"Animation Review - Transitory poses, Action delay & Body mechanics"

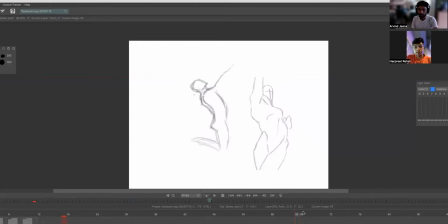1000s
Now the other thing is like in terms of drawing and poses, for example, if I have to say, now, if I have to look at this pose, this, this particular action in here. Um, yes, it's a nice drawing, but it doesn't look like a very strong, aggressive post, especially it looks more graceful than strong.
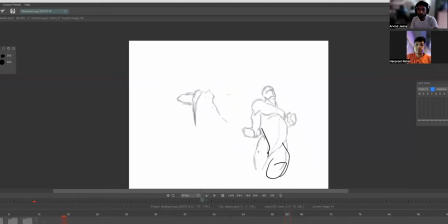1019s
Right. So again, it probably would come out a bit or something like that, which, which needs to look a bit more stronger, even when you're trying to generate some force or something like that. So it needs to be a bit more that way. And then by the time you come to the final pose, like here, it definitely shouldn't be like that.
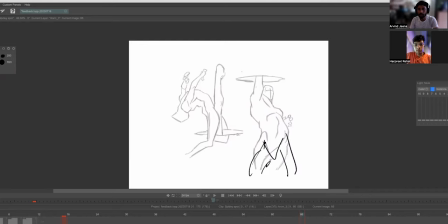1038s
It should probably be a little more, you know, like have a new point. So it needs to be a bit more open. Yeah. A bit more open. Yeah. So if you see here and the other thing is, yeah, of course, I'm at the, it could be an attitude thing that he's not looking up, but you can have him sort of look up a bit,
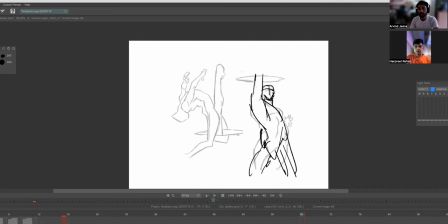1056s
so it'll look a bit better. And here, uh, instead of having the fingers like open, because again, it feels weird to kind of have that because your, your body is kind of right now reacting to everything. So even this will have, uh, you know, yeah, you can something like that here.
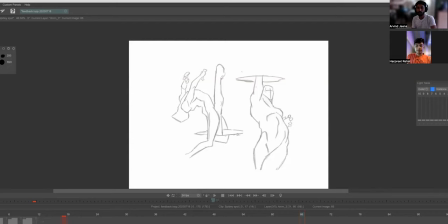1075s
So this would look a much more stronger pose than that. And the other thing which is not happening is, uh, right now there's not much anticipation. So that can also add a little bit of, uh, fun to this.
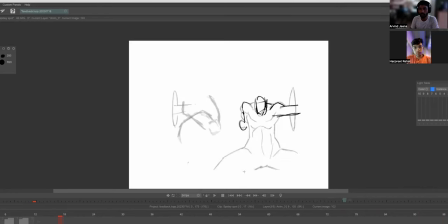1092s
Even if it's like this, it does allow much more kind of little push to it just a little bit. And that means like this anticipation makes, so this will feel a bit better just like very slightly and it's not,
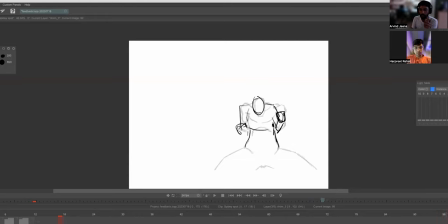1108s
it's there only these are like just two drawings. So it's only be, it's going to be there for just, just for a blink, you know, before you can blink it at play. So I think these are just a few things that you can do.
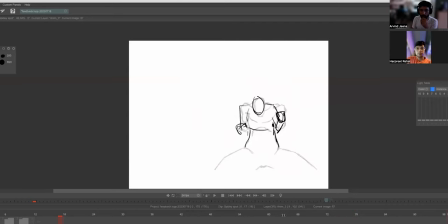1122s
Um, like I said, I think drawing wise, you have got a good hang of, uh, drawing the characters, sort of maintaining the volume and everything. Uh, I mean, in terms of not in the proportion volume, I mean, like it looks solid when even drawing from different angle, it looks solid that way, the proportions, I can't tell because the character is constantly going like,
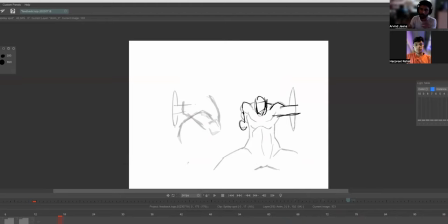1141s
you know, large scale, small scale. So I can't tell, but, uh, it's, it's kind of nice, but yeah, these, I think these are the arcs and all are very important though. When you kind of start animating character, the moment, the flow and the arcs become really, really important. And also very important to know how the, like the, the transitory poses in the stages.
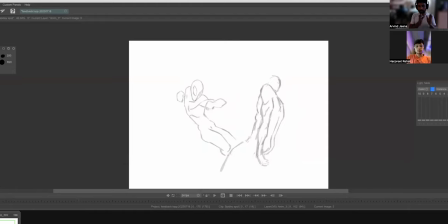1161s
And that's where it gets tricky. Like how does, how does like you go from, you know, when you're walking, how does weight shift from one leg to another? And so it's very crucial.
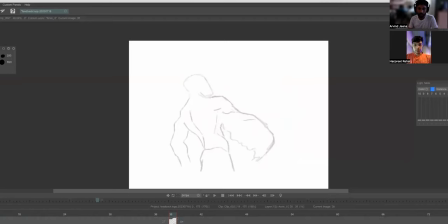1172s
So, yeah, I, what I would suggest is like, even for example, I would actually like to see, like, how does the hand transition? So if the hand is sort of going here, where is this kind of, how does it changes? Right.
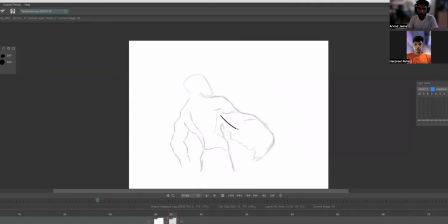1185s
And if it's like this, then at what point, like it kind of, you know, like that it happens. So it will be much better to kind of see that instead of, and also give you more clarity in terms of how does the how does the body function like the joints and
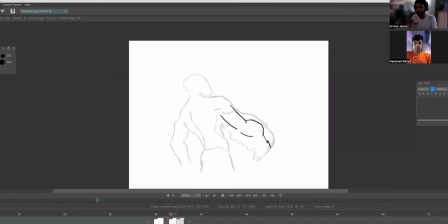1202s
more clarity of like not only what it looks like in a static pose but how it moves around so that's that's mainly it uh i think yeah we just have a minute about i hope that that was helpful yeah
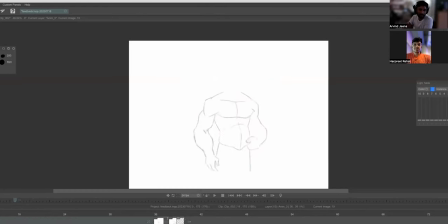1217s
it is helpful really helpful i've i myself have not done a lot of animation recently so i'm a bit slow with it and my drawings look really shitty, but I mean, that's the idea like, yeah, no.